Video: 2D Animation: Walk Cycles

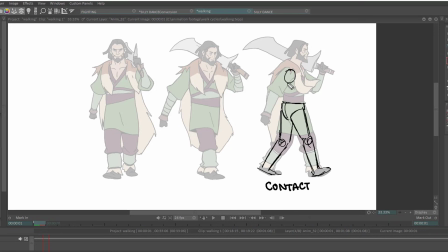4:04 Feel free to be as loose as you want when you do your rough animation, but I'm trying to build out some of the forms so that you guys can see a little bit of the perspective and volume here.
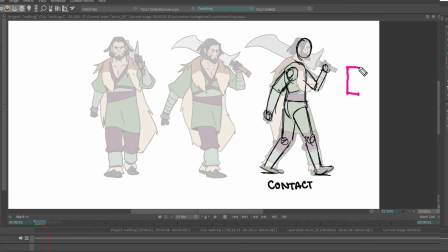4:15 I think it always looks good to add a little bit of dimensionality to a pose, so I'm trying to twist the rib cage towards the camera as the pelvis turns away from it.
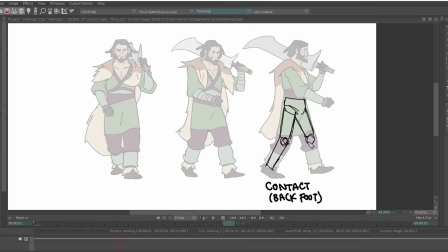4:32 And then in our following contact pose, I'm doing the opposite, where now the pelvis is turned towards the camera and the rib cage is turned away.
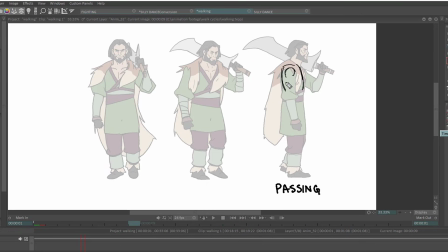4:49 Again, the passing pose will be halfway between the 2 contact poses, so now the chest will face directly forward and there won't be any twisting between the hips and chest. At this point, the arm will be in line with the body since it's halfway between its swing. If this character wasn't holding a giant sword, his other arm would be swinging as well.
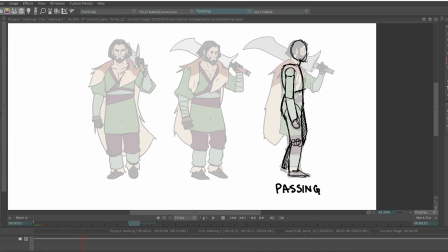5:09 And I usually stagger their positions, so the arm that's swinging backwards will be in front of the arm that's swinging forward. And since we're doing pose-to-pose animation, the next pose that we're going to draw is the other passing pose. This time it's the leg closest to us that's swinging forward.
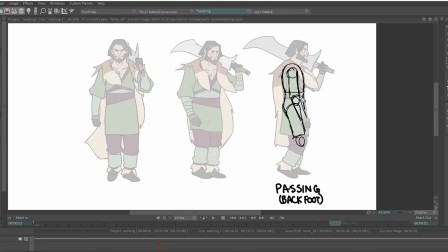Next, we'll move on to the pose that's in between our first contact pose and our passing pose, which will be our down pose.
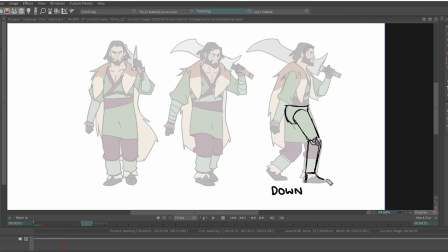5:44 You can see the foot has made full contact in the front and is firmly pressed against the ground. And I'm actually bending that knee a little bit so that it justifies bringing the head level down.
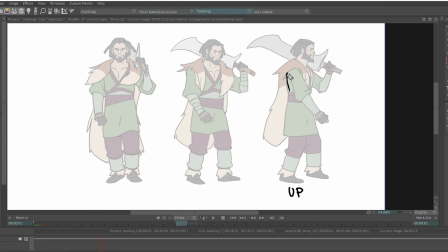6:02 Between our passing pose and our following contact is the up pose. Here the leg is now behind the body, and you can accentuate it by having the character stand a little bit up on their tiptoes and their head level go up. I haven't really pushed these too far in terms of the acting,
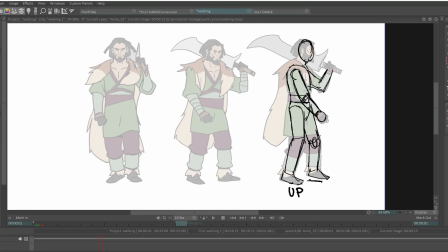6:19 but I think it's a good idea to try to play around with these parameters a lot more and really see what you can do with these poses.
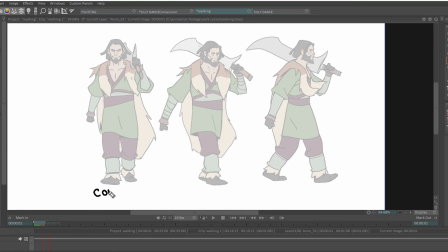6:27 Alright, now let's repeat the same poses but in front view. The front view is a little bit harder because the arcs are very foreshortened, but I really like the way that they look. The hip is going to drop down towards the leg that is reaching forward.
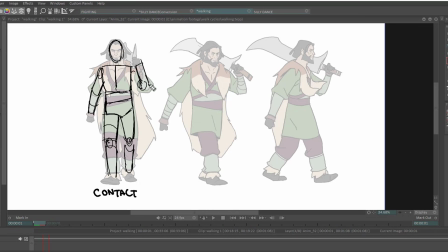6:43 It's something that I actually didn't push enough in the initial animation, but you can see I'm trying to exaggerate that a little bit more here in the form breakdown. I'll sound like a broken record here, but it's really helpful if you can rotate cylinders in other forms.
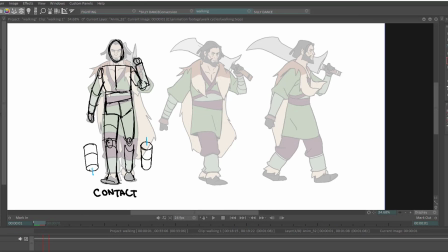7:00 I have a ton of videos discussing this, so if you're confused about how to rotate cylinders, please just go back to those basic perspective videos.
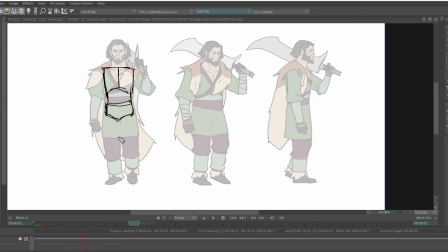7:09 I'm going to skip the second contact pose here and just go directly into the passing pose. The torso is now directly above the leg that was previously reaching forward, so those ellipses are just going straight down. And I flatten the hips, so that way it transitions to the next contact pose where the hips are tilted down to the right.
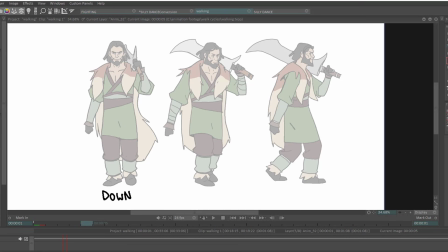7:32 Continuing to work in a pose-to-pose fashion, now we'll go to the down pose, which is in between the contact and passing pose. That form for the hips is now going to drop down. The head level is going to drop as well, and I'm going to bend that knee a little bit more, the knee on the left leg.
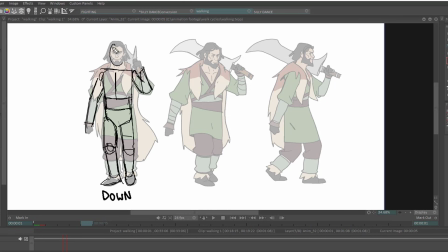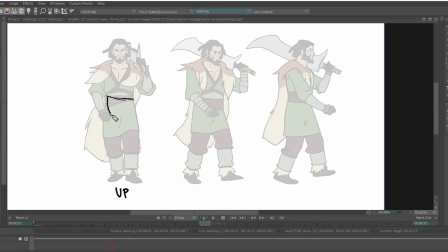8:02 And now back to the up pose again, where the ball of the hips is going to be further up than it was before. I'm starting to tilt down to the right, and the head level is going to be higher.
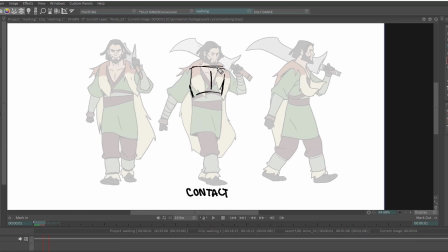8:27 I'm just going to quickly touch on the contact pose in the 3/4 view, since it's essentially the same idea. You can see me pulling the form of the ribcage towards the camera once again by shifting that center line closer to the left.
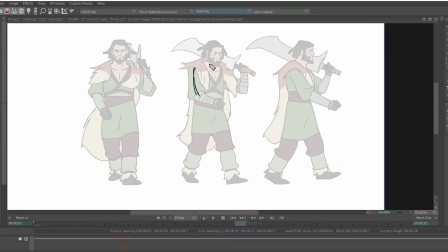8:45 Having these forms move in opposition to each other gives the pose a little bit more life, and it adds a lot of volume that you don't even need shadow shapes or anything like that for it to feel three-dimensional.
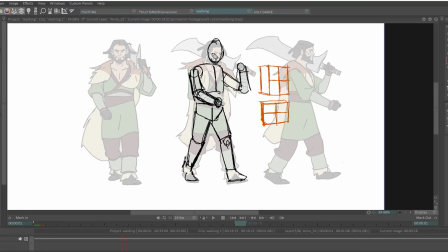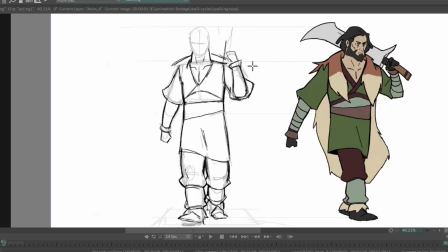9:08 I want to briefly touch on the process of this because you might still be lost since animating is super hard.
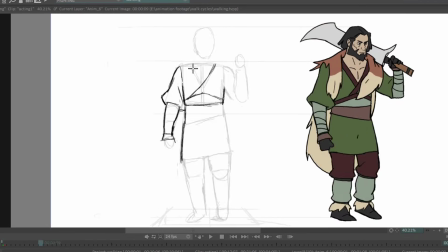9:15 After you finish your rough pass, which honestly doesn't need to be as volumetric as I have here, it could be even more loose and messy.
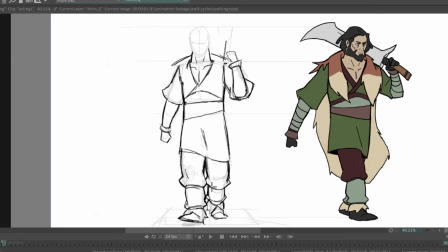9:24 Now the tie down phase, you want to get things on model. You want to try to keep those shapes consistent.
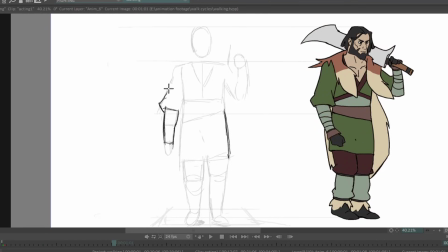9:30 You'll notice that pinch in the pants at where the knee meets that leg band.
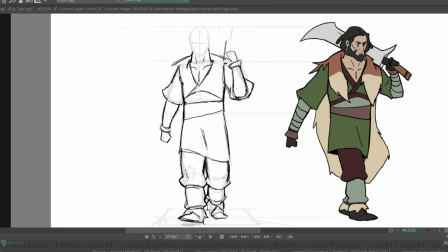9:36 I'm keeping that shape consistent. And the more consistency of shapes you can have between frames, the easier your animation is going to be to look at.
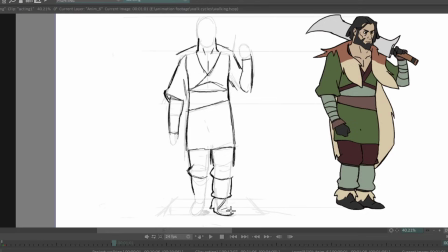9:45 And then after I do my pencil tie down,
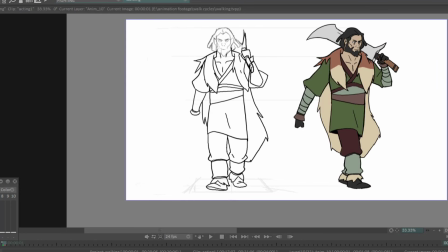9:47 then I'll bring everything to a inked clean line finish which then I'll turn on my onion skin as opposed to flipping back and forth between frames.
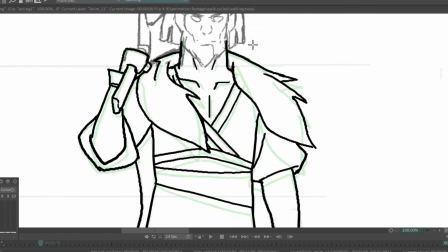9:56 And then I'll really tighten things down and make sure that the shapes are consistent and that the arcs are reading.
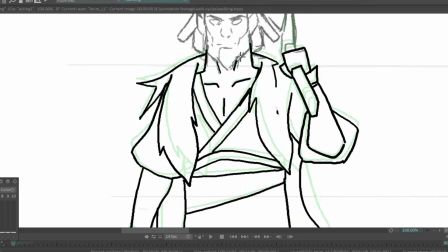10:04 Alright, so that's about all I wanted to discuss in this video.
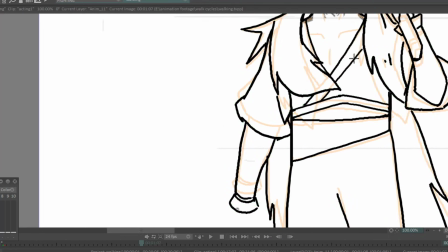10:06 There's going to be a follow-up about walk cycles where we're going to introduce a little bit more acting and some variations in the performance.
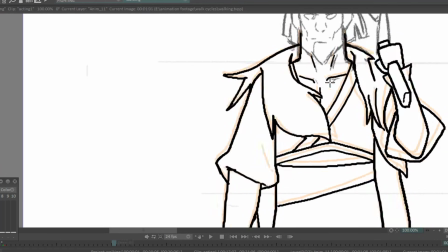10:15 This character animation series will have some videos on run cycles,
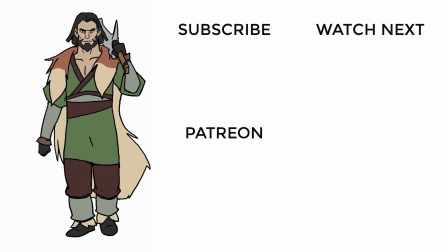10:20 jumping, martial arts, and then we'll bring this all the way to full choreographed fight scenes. Thank you guys so much for watching, and I'll see you all in the next video. Take care, everybody.